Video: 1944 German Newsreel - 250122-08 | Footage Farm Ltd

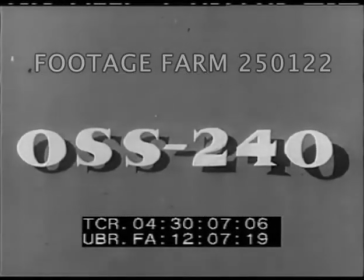[0:11]
This German Uffe issue was released late in March 1944.
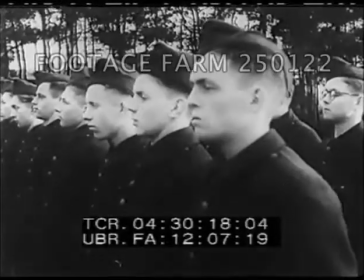[0:20]
The commentator describes this as new recruits in the Dutch workers service during the ceremony of handing over the shovels.
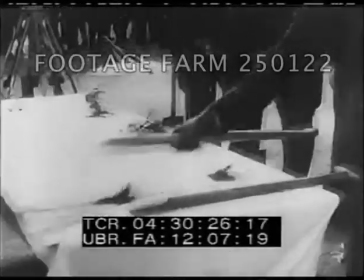[0:29]
The shovel is the symbol of their new obligations to their homeland. This is typical of the cooperation with new Germany theme.
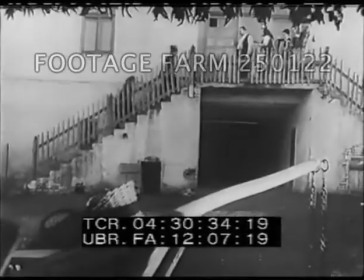[0:39]
This subject, the celebration of a Slav festival in Serbia,
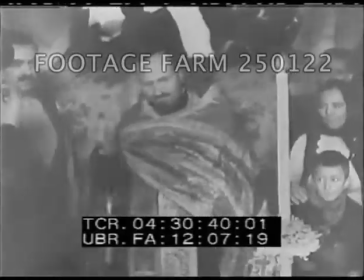[0:43]
has as its dominant theme the protection of native cultures with the inclusion of the protection of religion.
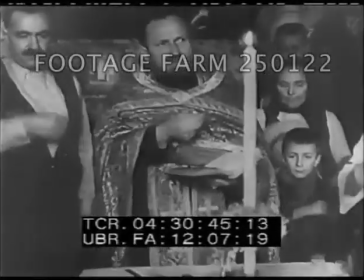[0:51]
Ceremony shown here is Greek Catholic.
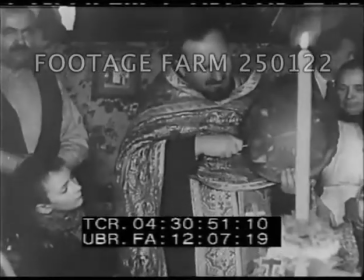[0:54]
Later in this issue, the main treatment on the casino story, which is Roman Catholic, doubly reinforces this theme.
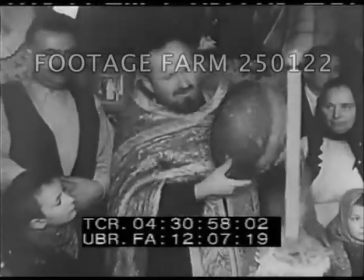[1:02]
The commentator says, the priest celebrates mass.
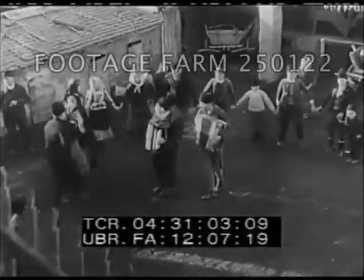[1:07]
Then, the Kolo, the Serbian national dance, marks the end of the Slav festival.
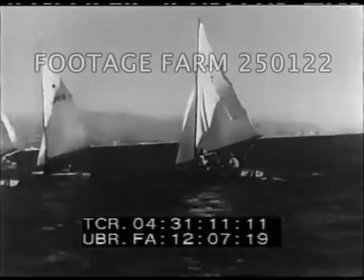[1:14]
This boat race in Malaga is the Spanish subject, which suggests the idea of normal living with a prosperous new Europe.
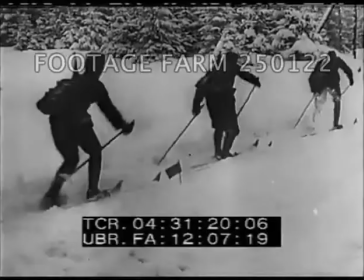[1:24]
Another new order subject, the commentator says, in the mountains of the High Tatra,
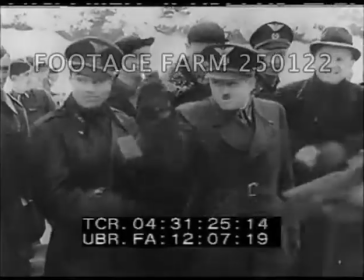[1:30]
the soldiers of the Czechoslovakian armed forces give proof of their outstanding abilities.
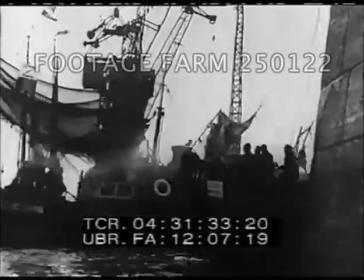[1:36]
The commentator states, French fishing boats set sail. German torpedo boats protect the French fishing boats from enemy attack.
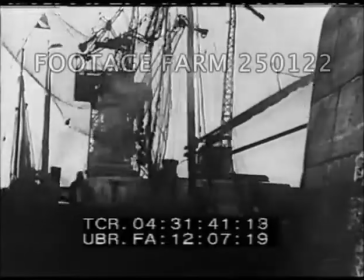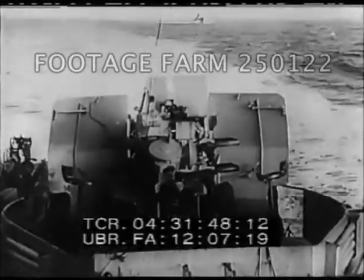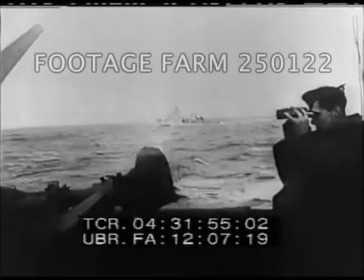[1:58]
Soon a plane is shown and finally driven off, which for the story should justify all this protection.
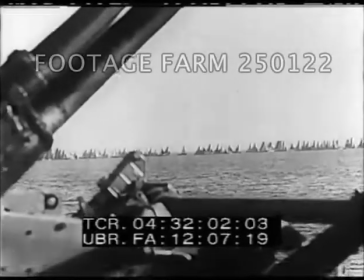[2:05]
The number of fishing boats that have escaped to England give probably a truer justification for armed escort.
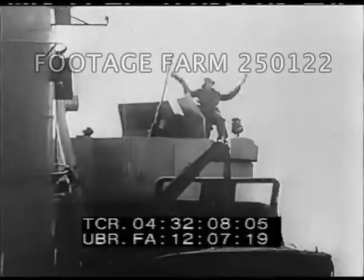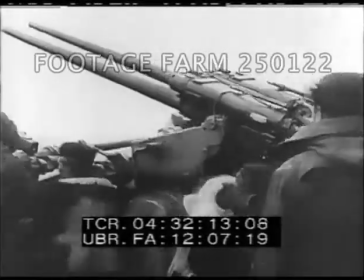[2:18]
The twin anti-aircraft gun shown has rarely appeared in the newsreels.
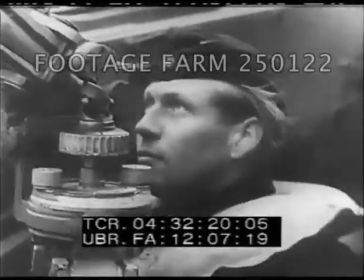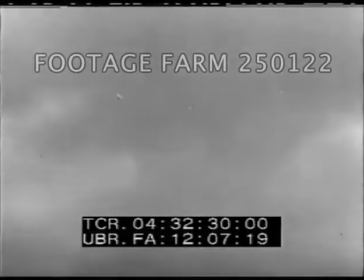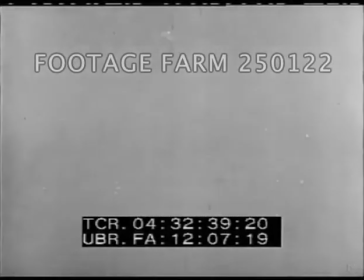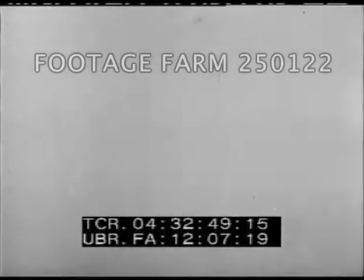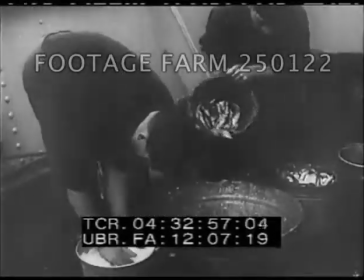[3:01]
As the fish caught her herring, this scene is probably off the channel or Atlantic coast.
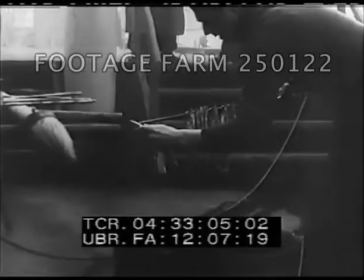[3:07]
This sequence therefore might be another example of the German technique of turning an unpleasant necessity into a fair propaganda story.
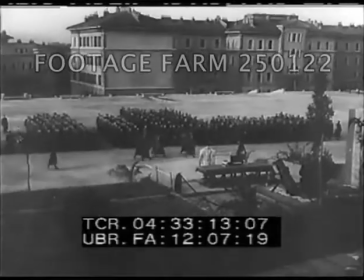[3:17]
The commentator says, new units of the Italian army celebrating mass in Trieste.
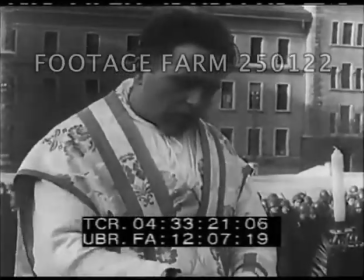[3:24]
This is an attempt to show that Italy is still an effective military ally and has religious overtones as well.
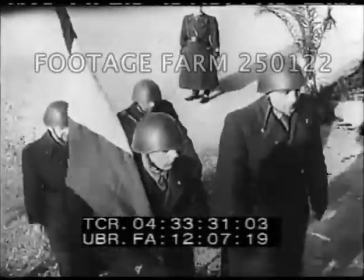[3:35]
The men take the oath to the flag, that is the Italian flag without the arms of Savoy.
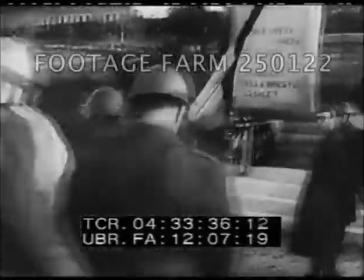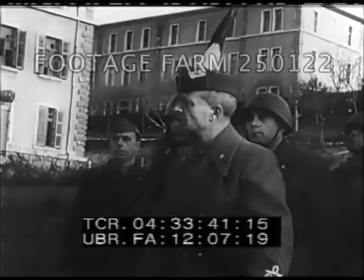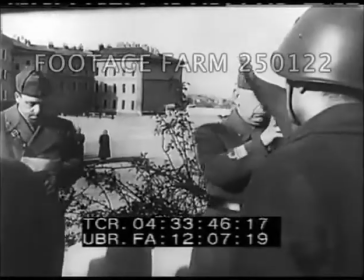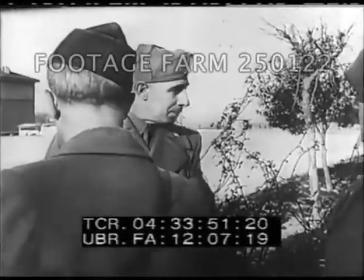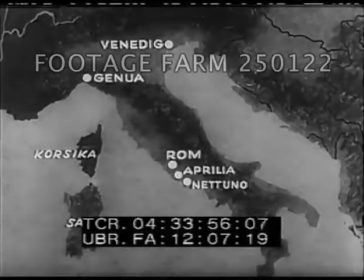[4:01]
On the southern Italian front, the
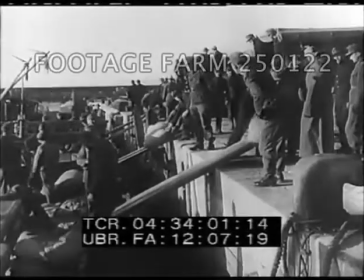[4:06]
commentary says, despite their concentrated attacks,
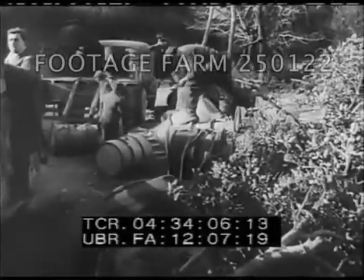[4:10]
the Anglo-American air attacks did not prevent the German reinforcements from reaching their destination.